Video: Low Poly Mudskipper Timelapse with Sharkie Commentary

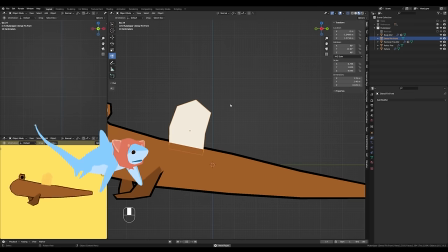Before I forget, actually, so the pelvic fin, when I was modeling the pelvic fins,
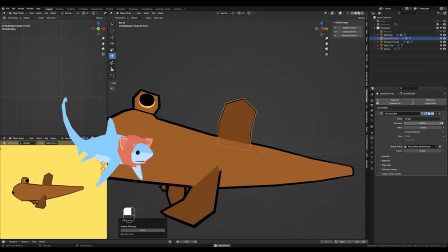that was a place where Sketchfab really came in handy for me. sometimes you can find 3D scans of preserved
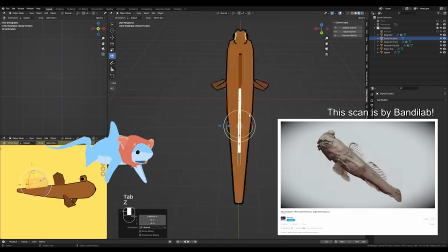animal species on there and there actually are a ton of mudskipper specimens that you can look at in 3D.
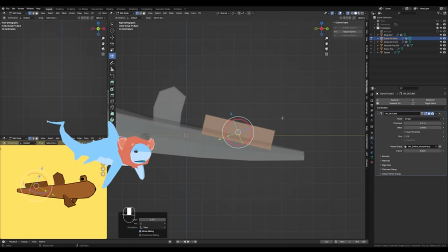It was difficult to understand how the pelvic fins were actually shaped just from looking at photo references or even videos but
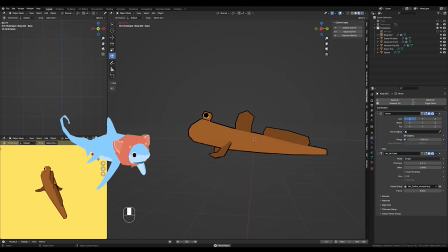being able to look at a scan being able to look at a 3D scan really helped me understand how the fins are actually shaped and everything.
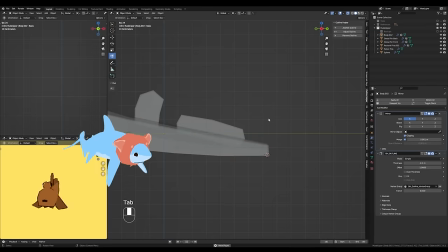Not an ad read for Sketchfab or anything,
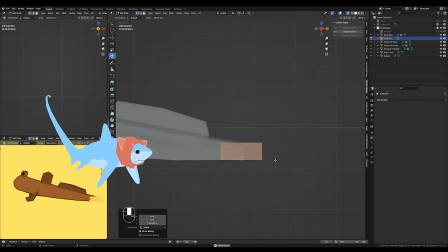but it's really helpful when you're modeling animals and stuff if you can find 3D scans on there.
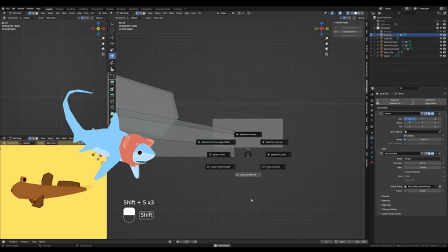So the last part of really making the main model here was just working on the two dorsal fins.
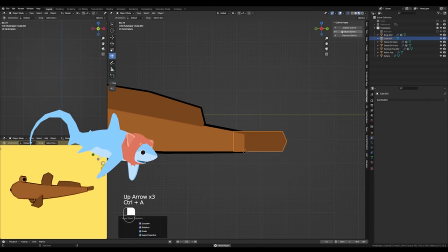They have two lovely dorsal fins along their back, and then right as you can see what I'm making right now, the tail fin or caudal fin.
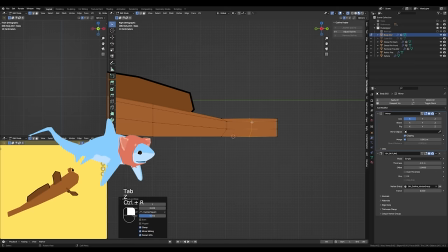This the tail fin was like the fins were pretty easy since they're mostly
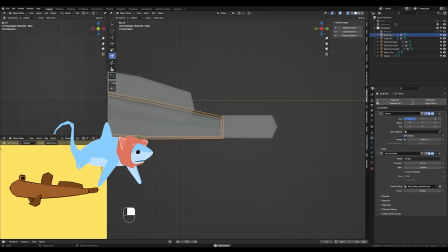all just separate pieces of mesh that I'm just kind of grafting on but the tail fin was just
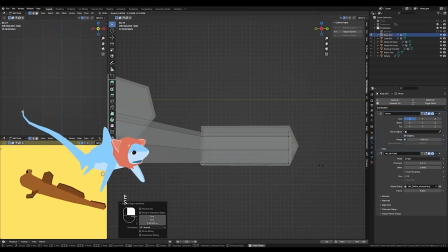a little bit different because like the tail fin or
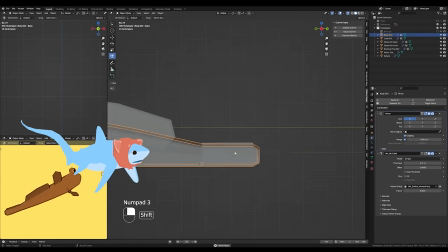caudal fin like it's so like it's part of the way the
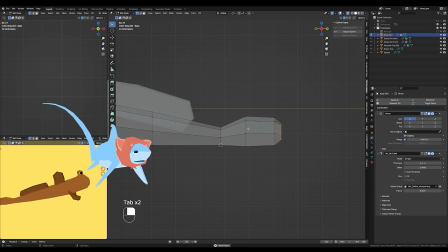actual shape of the body like tapers toward the end if that makes sense so it didn't really work out to make it
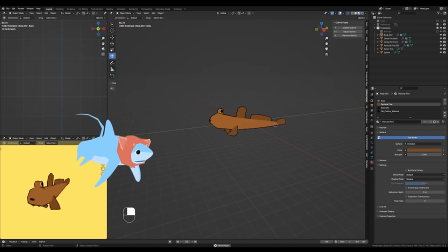a separate a separate mesh like the rest of the fins so it's part of the model at
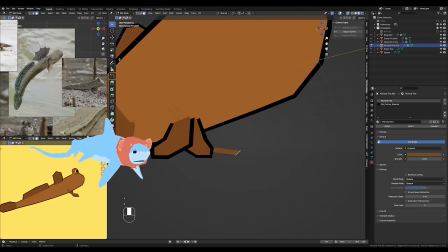this point the base model is pretty much done but there were a few things I still wanted to refine mostly the fins so you can see here I'm just kind
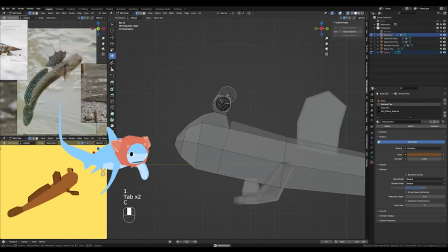of extruding out and then scaling down the tips of the pectoral fins I just wanted them to have a more like cartoonish kind
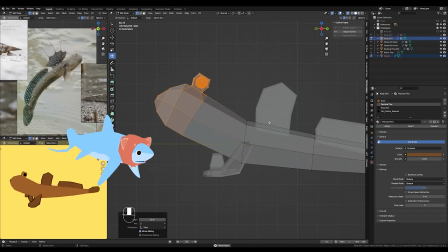of rounded look in In reality, the tips of the pectoral fins for a mudskipper and for a lot of fish,
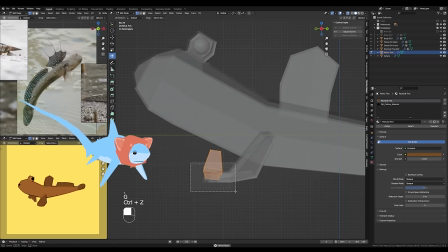they're kind of like jagged, sort of, like you can see here.
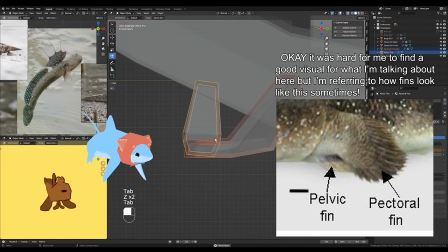I didn't go for that look.
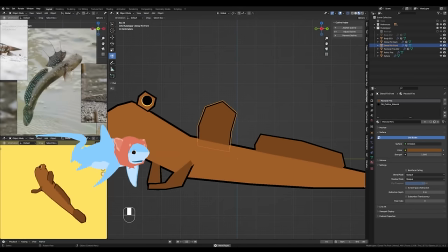There's always a fine line between being true to what the animal looks like in real life versus what level of detail becomes uncanny.
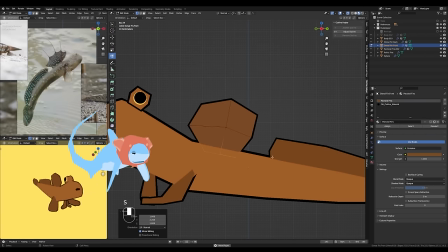And the jagged ends of the hands is uncanny, so I didn't do that. For the dorsal fins here, you can see that I am adding more loop cuts so I can actually get that more angular,
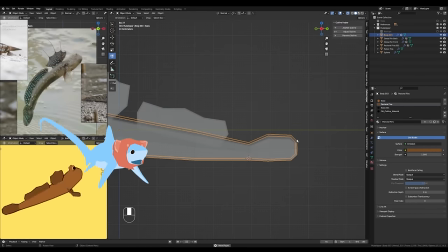just a bit more of a dynamic shape for the two dorsal fins. And that works fine for the dorsal fins, but it doesn't work for the pectoral fins.
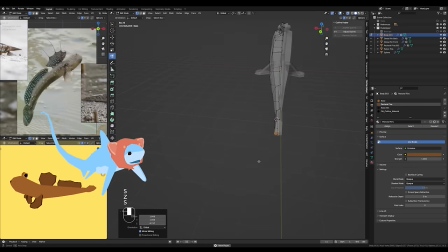And I think that's because the pectoral fins, you know, they're kind of like, I think they're kind of what we think of as equivalent to, you know,
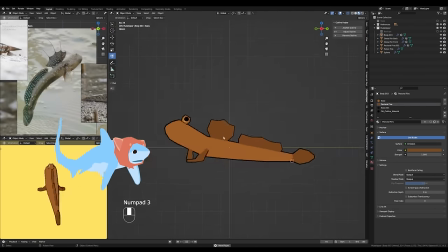human arms and hands. and when I try to make the tips of the pectoral fins be more jagged and angular,
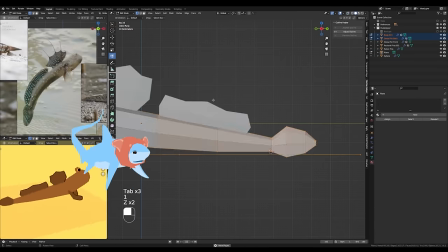they start to look too much like hands and it all becomes very scary looking, so I didn't do that.
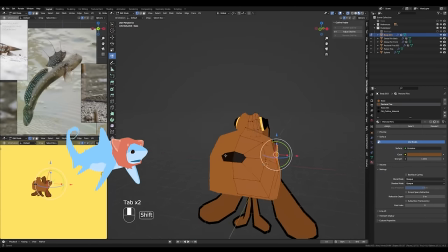I experimented with the shape of the mouth a little bit here. I couldn't decide if I wanted the mouth to be like really little and surprised looking or really big and surprised looking.
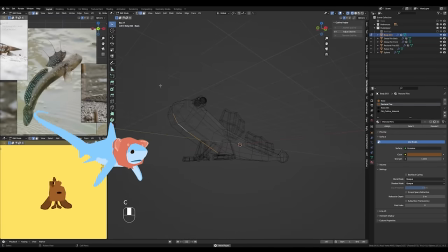Overall, I made my mudskipper's mouth a really, really simple shape In reality,
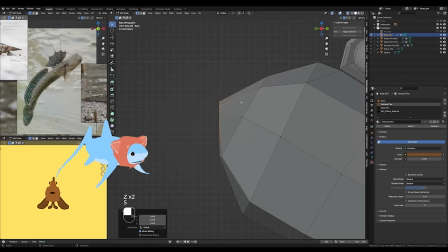they have these fish-like kind of mouths, which does make sense since mudskippers are fish, but they have these kind of fishy mouths that can open really,
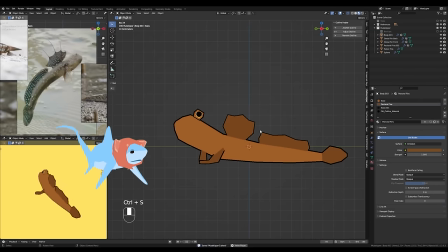really wide. And I knew for this model, I really just wanted to animate either a walk cycle or a skipping animation, so modeling a functional mouth wasn't really much of a priority.